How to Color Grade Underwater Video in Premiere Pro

So you took some underwater video and you want to make it look amazing.
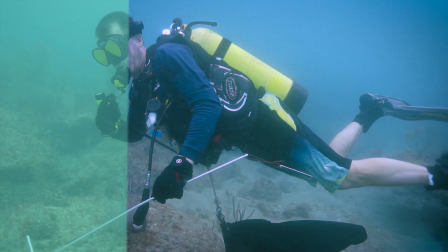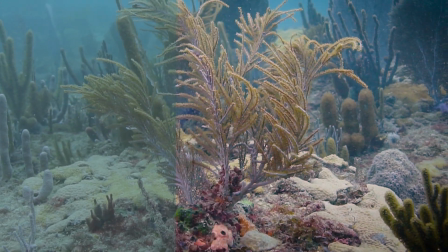In this video, we're going to color grade some underwater footage using Premiere Pro. Now you can do this with almost any footage from any camera, whether it be from a GoPro or from a bigger camera like this A6500.
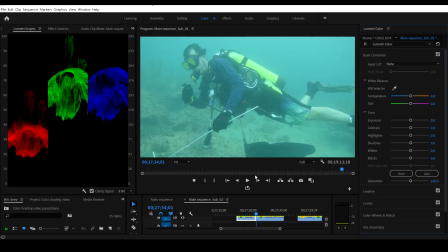So let's jump in and start working on it. We're gonna start with this clip of the scuba diver. You can see the before, and here is the after. So let's take a look at the original. And before we start color grading, I'm gonna go here on my left, I'm gonna right click,
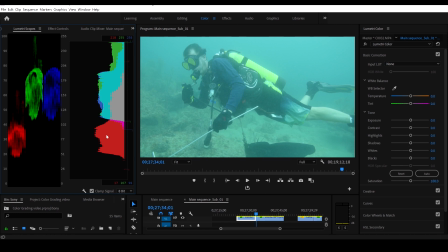and I'm gonna turn on my histogram here so I can see which colors are more prominent. And you can see my reds are low, my greens are pretty high, and I do have some blues in there. So I'm gonna start by adjusting the white balance. Very first, I'm gonna bring it over some magentas here, crank the magenta up,
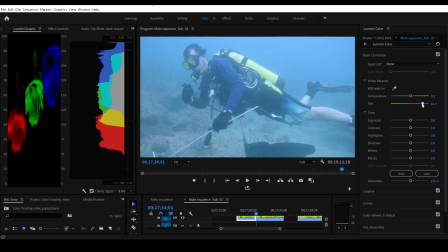and you can see that that'll start bringing some reds out and it'll bring the blue out a bit. So then we'll go ahead and bring the orange up too. And we'll see, we want it to get a little blue in the background, a little beige on the bottom. All right, that looks pretty decent there, and the skin tones still look kind of natural.
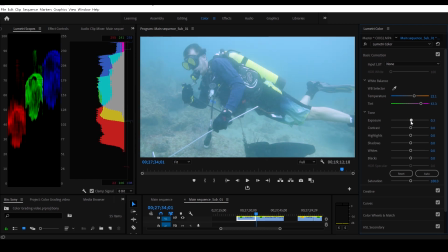We can go over here to exposure, play around with this. So if we go higher in the exposure, you can see on our histogram, we're starting to blow out a little bit.
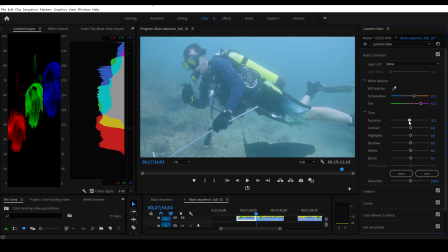So we don't want to do that. We'll maybe dial it back just a speck. We'll add some contrast back into it. We will drop the highlights down a little bit like that.
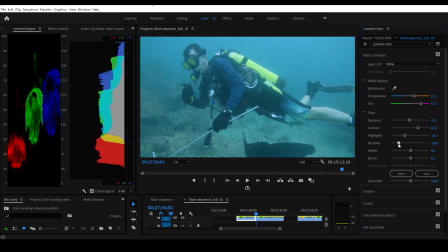Shadows. We're gonna drop the shadows down, and that's gonna make our blacks really nice and dark.
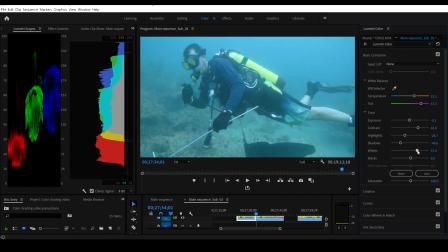So that's starting to look better already. Whites, we're going to boost the whites just a tad. And our blacks, we're gonna go ahead and we will drop the blacks down too, so we'll get a little bit darker there.
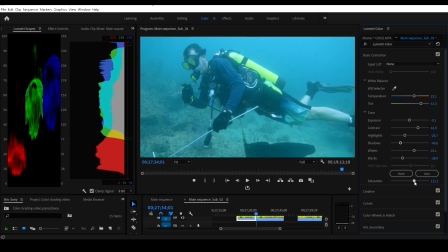Now, let's get down to saturation. We can kind of play with that a little bit. If we go up with the saturation, you can see everything kind of turns blue. I don't really like that as much. I'm actually gonna drop the saturation down a little bit to about 91, and I think that looks good there.
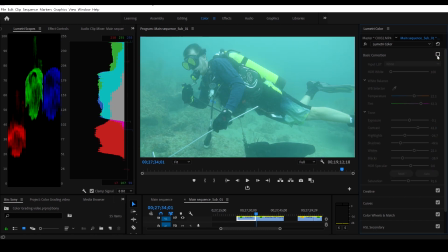So let's take this basic correction off for a second. There's what we looked like before, and there's where we're at now.
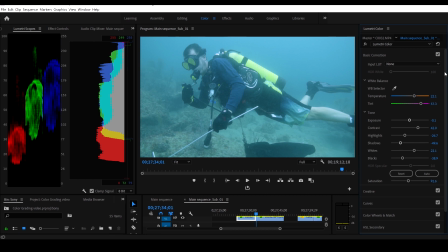So that's already a huge improvement. So that's basic correction. So now let's go on to creative. Okay, now we're on creative. So we'll come down here and let's drop the vibrance a little bit down.
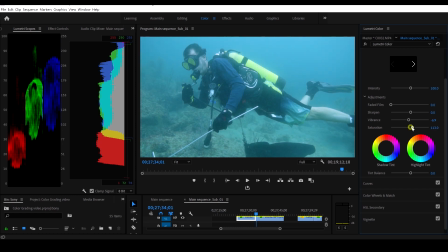And yeah, I kind of like that there. And the saturation here, we will, let's leave that. Actually, let's leave that right where it was. I think that's fine. So let's skip on to curves. Okay, now this is a big one here. So when you open up the curves, you have this very first grid here.
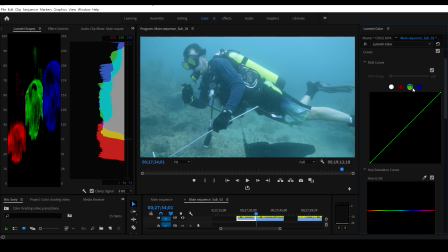You can edit the different colors that you see. So we're gonna go ahead and start with the whites. And let's start at the top right part of the curve. We'll grab a point, we'll bring it up, and we'll bring it down. So if we go up, you can see everything kind of gets bright, blown out. So we're gonna drop it down just a little bit there.
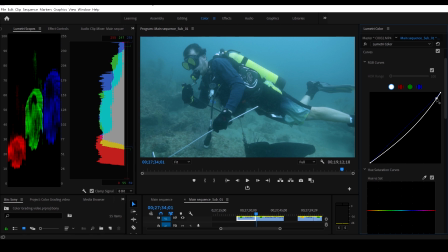And that's starting to give us a little more definition in the picture.
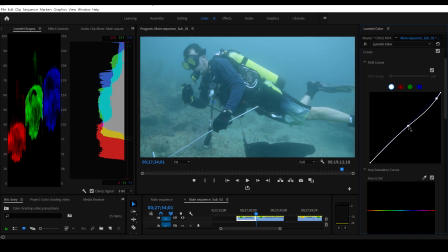Okay, now we're gonna go to the middle. We'll bring it up. No, it doesn't look very good.
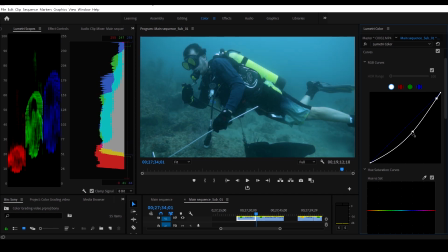We'll go down a little bit more, and you can see now we're starting to get a lot of more detail. It's starting to look a lot clearer there.
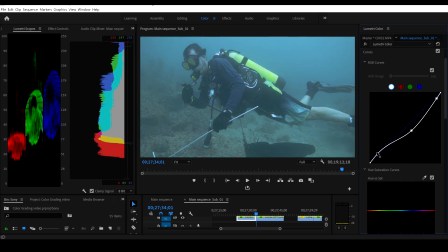We'll go all the way to the bottom of the curve. Bring it up. No, that looks, doesn't look good either.
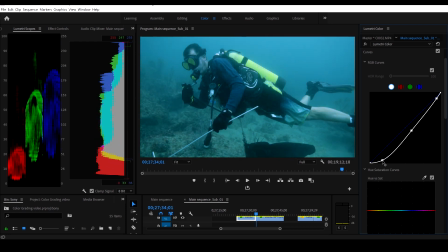We'll go down with it. And then look at that, that looks really nice. Starting to get some really nice dark blacks there. Good contrast, looks really nice. Okay, so I think that looks pretty good. Let's go on to the reds. Now this was actually very, very deep when I filmed this and my light was not on, so I really don't think there's very many reds at all to work with, but we can try.
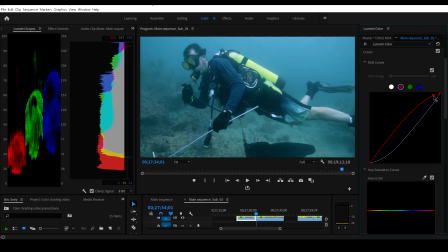So let's grab the top of the waveform in the red. Let's crank it up. And you can see if we crank it up, the skin tones actually look a little better. The yellow looks a little bit nicer. Okay, so we'll leave that there. Let's grab it in the middle, see what that does. And raise it up a little bit. Okay, good skin tones there.